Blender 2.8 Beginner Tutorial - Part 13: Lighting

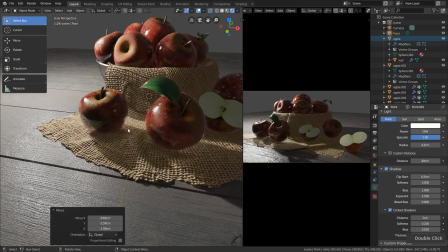And if I enable contact shadow, there will be added another shadow on top of the other one, and with the distance I can also change the size of this, and this adds a little bit more realism to the scene.
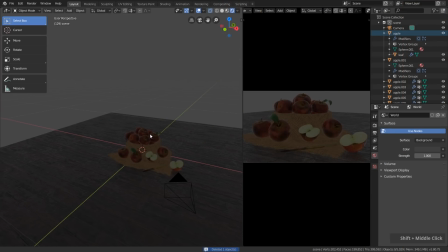So let's delete this point lamp, and now let's simply add a sunlight.
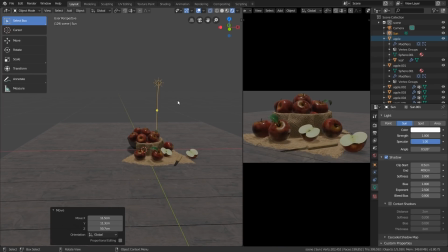A sunlight basically simulates kind of the sun. Here the position is not so important, but the rotation.
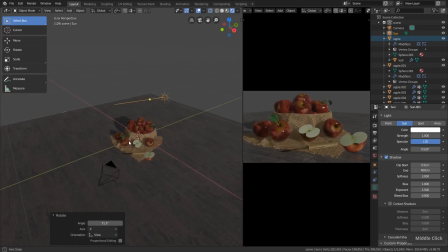If I rotate this, you can see how the shadow is changing. So basically the line shows the direction where the sun is shining to.
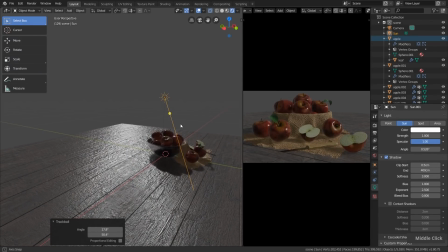So and I can change the rotation, and as you can see here, we also have this specular from the sunlight, and this we use if we create an outdoor scene, for example.
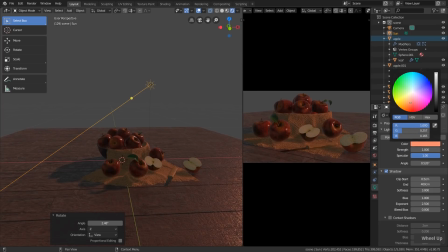Here we have the same settings. We can change the color if we want to have a sunset feel, maybe increase the strength a bit.
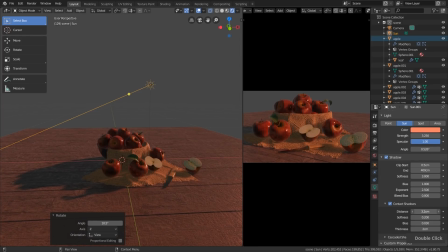And down here we can also enable the contact shadow if we like. So the settings are the same as for the point lamp.
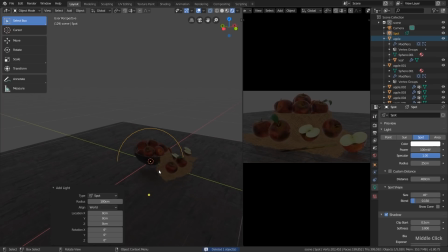So let's delete this one here and add a spotlight. Let's increase the power.
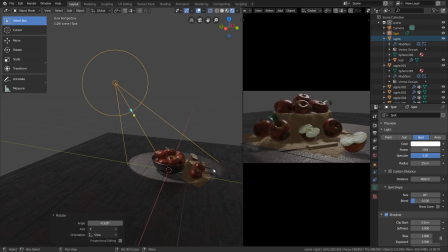And as you can see with this light, we have this nice spot. We have the same settings as before. The only difference here is the spot shape. We can change the size of the spot and also how hard or soft the edges should be.
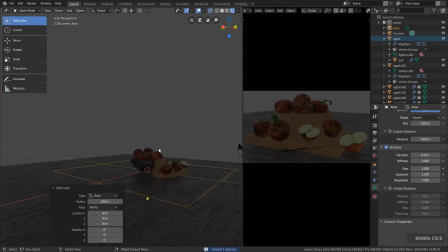And the last lamp we have here is the area lamp. And this is also the lamp we will use for lighting up our scene.
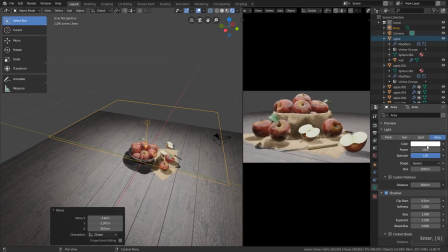So again, let's increase the strength. You can see we basically have the same settings over here: color, power, specular. The only difference here is the shape. So right now we have a square shape. We can either scale it here in the 3D view by using S or by using this viewport widget.
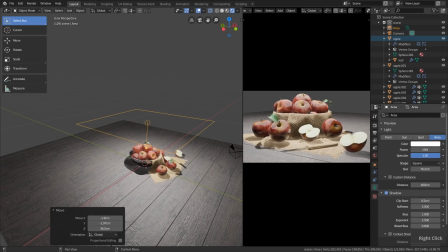Then you can also see that the size is changing over here. If you don't want to have a square shape, you can also change this to a rectangle to make it wider on one edge, but not on the other, for example. And we also have a disk and an ellipse.
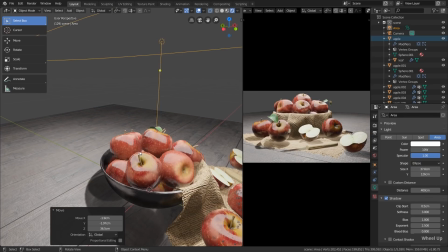And you can also see that the reflection in the object is changing accordingly.
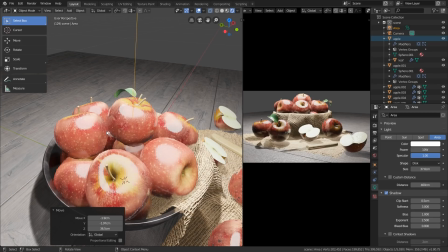If I change this to disk, you can see that this has a round shape. So let's delete this lamp and start from scratch.
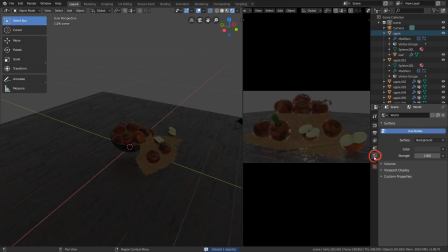First of all, let's go to the world settings and set the strength to 0.
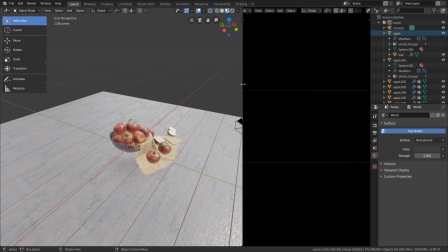And over here, let's go to the look depth viewport shading so that we can see the lamp objects better.
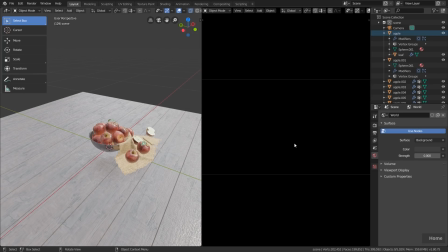But here in the camera view, we will see how the final scene looks like. So let's select the scene collection over here, that all the new lamps which we add will for now be added to the main scene and not in one of those two collections.
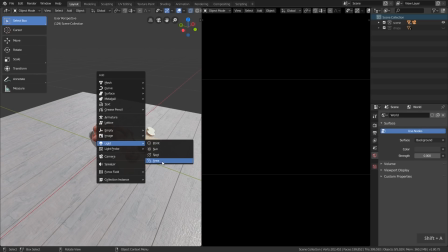Let's hit Shift A and add a new area lamp. Let's move it up.
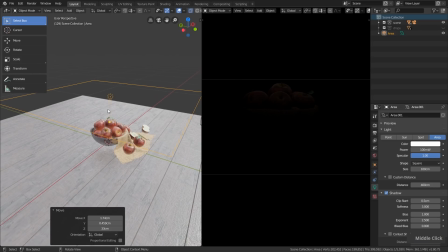And if you wonder why they are so dark all the time, and that's because at the beginning of these tutorials, we set the scene unit size to 0.1. And I guess because of this, the lamp power down here is also relatively low.
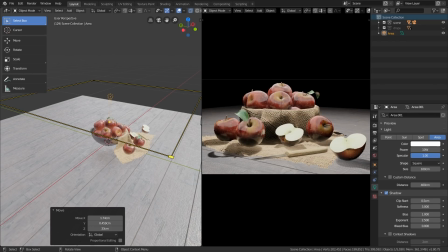So let's set this to 10 for now. And what I want to achieve here is a kind of 3-point lighting setup. And lighting is one of the most important aspects to make your 3D scene look beautiful. So no matter how awesome your models are, how awesome your materials and textures are,
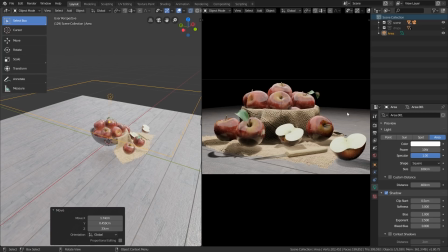if you have a boring lighting like this here, for example, the whole thing looks just boring and not interesting at all. However, if we now set up the lighting, you will see how this will change drastically.
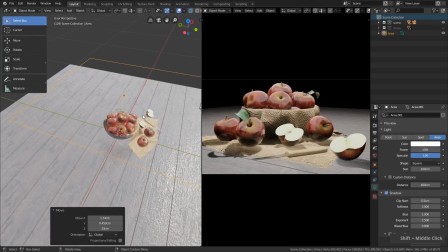So let's start with the backlight, which creates this rim light on our objects.
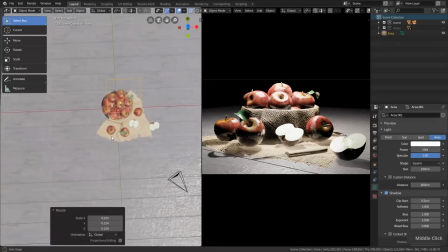So let's scale this down for now and place it somewhere here behind the objects.
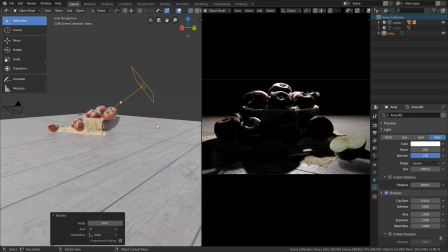Let's rotate it a little bit that this is pointing towards the apples.
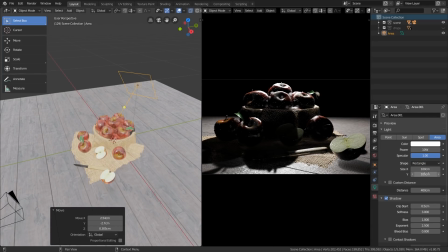And in this case, I want to have a rectangular shape and I want to make the X value a bit wider.
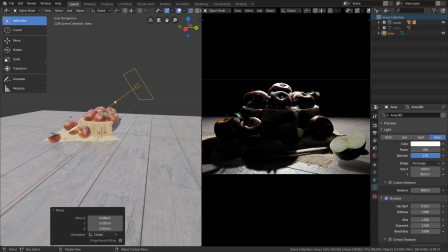You can see right now we have this nice sharp line here, which is caused by the lamp. And this helps us to separate these objects from the background. So we basically have a very contrasty separation line here. But we have it only up here.
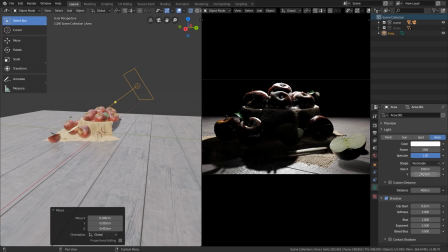I also want to have it on the side here. And that's why I increase the X size of this. Now you can see how this also affects these apples over here. Then as you can see down here, this is too bright.
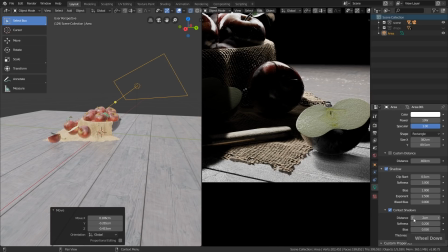And that's why we enable the contact shadow and increase the distance just a bit.
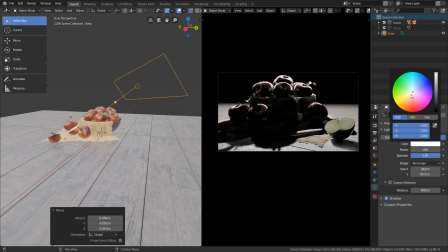Then I want to have an orange warm color because I want to have a warm feeling for the image, a warm mood. And that I achieve by simply changing the color to a warm orange tone. So we have the feeling of sun, something healthy, friendly, something like that. And that's why I changed the color over here.
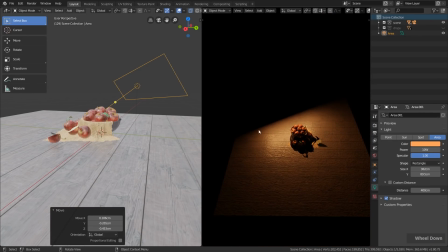And if I rotate the view, you can see from the lamp we have this very sharp line here and everything is brightened up.
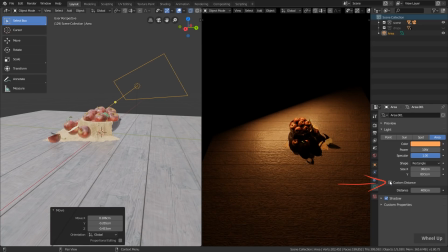And I want to limit this a bit, and that's why I enable custom distance. Let's reduce this quite a bit.
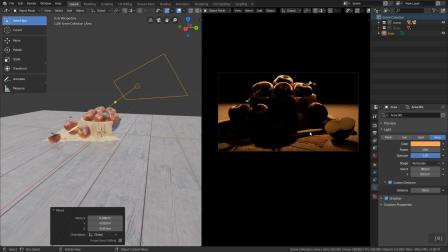You can see then we get this more roundish shape here. Not too much because I want to have the shadows in front here. And if I lift this up a bit, then we have this nice roundish shape.
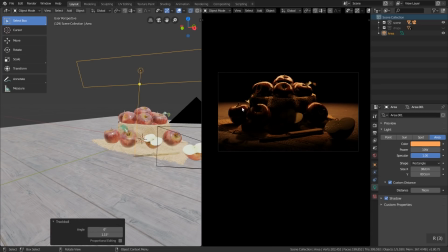I don't use a spot lamp here because somehow the reflection of the spot lamp looks a little bit different than from the area lamp. And I think let's increase the power to 25 watts. So this looks good to me.
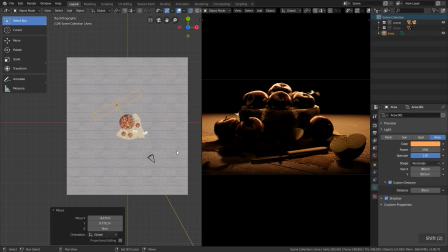Let's duplicate this, Shift and D. Rotate this somewhere here more from the front, which is kind of the key light. Let's make a square out of this, way smaller.
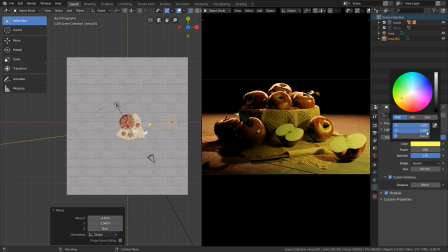Let's set the color back to white by simply setting RG and B back to 1. I think let's decrease the power just a little bit and move it a little bit closer.
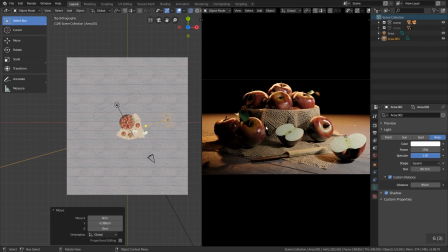So this should not be perfectly from the front, just a little bit from the side, so we see the shape of the objects a bit better. We also have contact shadow enabled because I just duplicated the lamp, and also the custom distance.
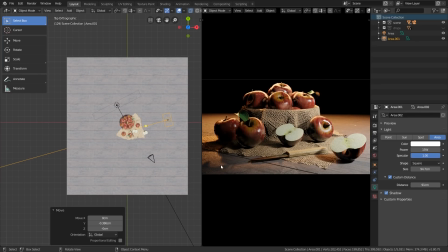Make this a little bit further, but not too much. It's nice to have this here a bit darker than this here, because as mentioned before, here this is our main actor in the scene, the knife and the cut apple. So it's nice if we have a little bit more brightness over here and the rest is a little bit darker.
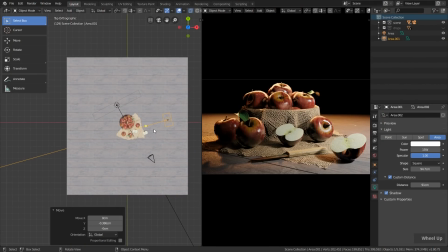So now let's duplicate this lamp once again.
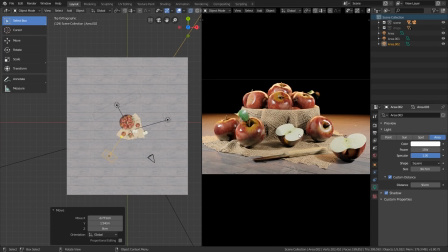Put it somewhere here on the other side to basically brighten up the very dark areas here.
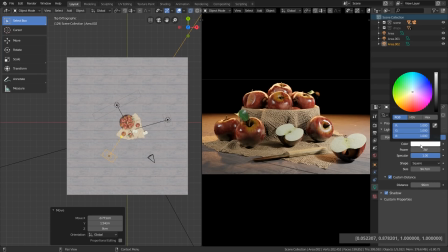But here let's lower the strength quite a lot. And here I want to have this bluish greenish color, something like this. So that is a nice contrast to the orange warm tone. So we basically color the shadows here a little bit bluish.
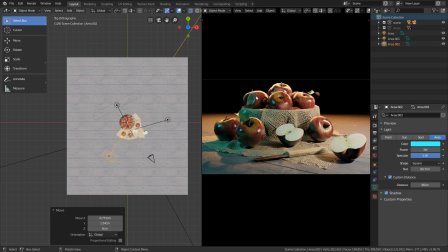And I think if we have this little reflection here, this also defines the shapes of the objects a little bit better. And in general, it looks like there is, for example, a window in the background, something like this.
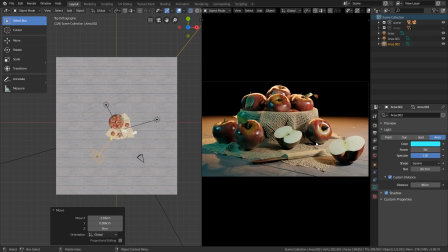And this easy, we created this very simple yet very nice looking lighting setup.
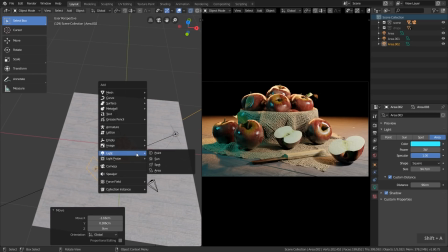Remember, if I, for example, just add a simple area lamp.
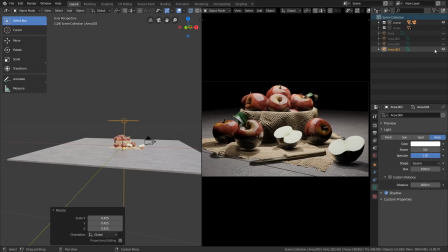So this is basically the same scene with a boring lighting setup and the same scene with a bit more interesting lighting setup.
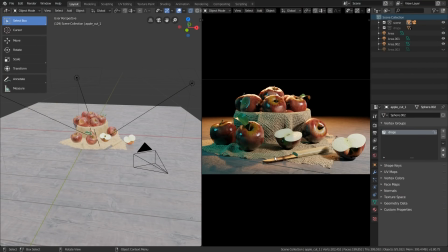So now let's do some adjustments on the scene and especially on some of the materials to fit the look of the final scene.
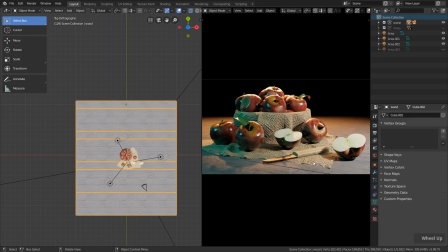First of all, let's select the ground here, and you can see that we have these lines going on here.
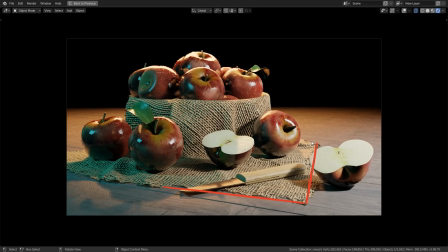And if we take a look at the fabric, we basically have this triangle going on here, which is pointing towards this spot here. So this we can call guiding lines. So these lines are guiding us to this area here.
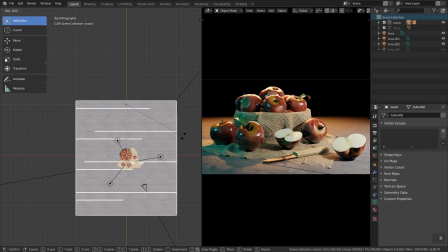And we have these lines from the wood, and I just realized if I rotate the wood a bit to match more this line here,
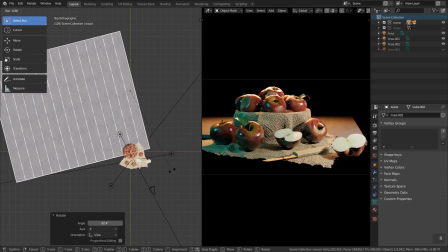this somehow feels a little bit better.
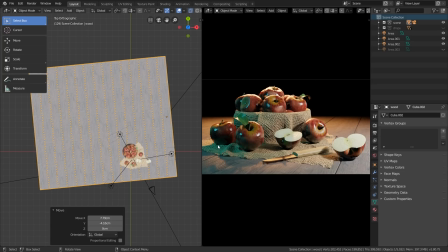So as you can see, now we have these lines also pointing in this direction, this line's pointing in this direction, and the whole thing looks a little bit better. Talking about the wood here, let's go over to the shading.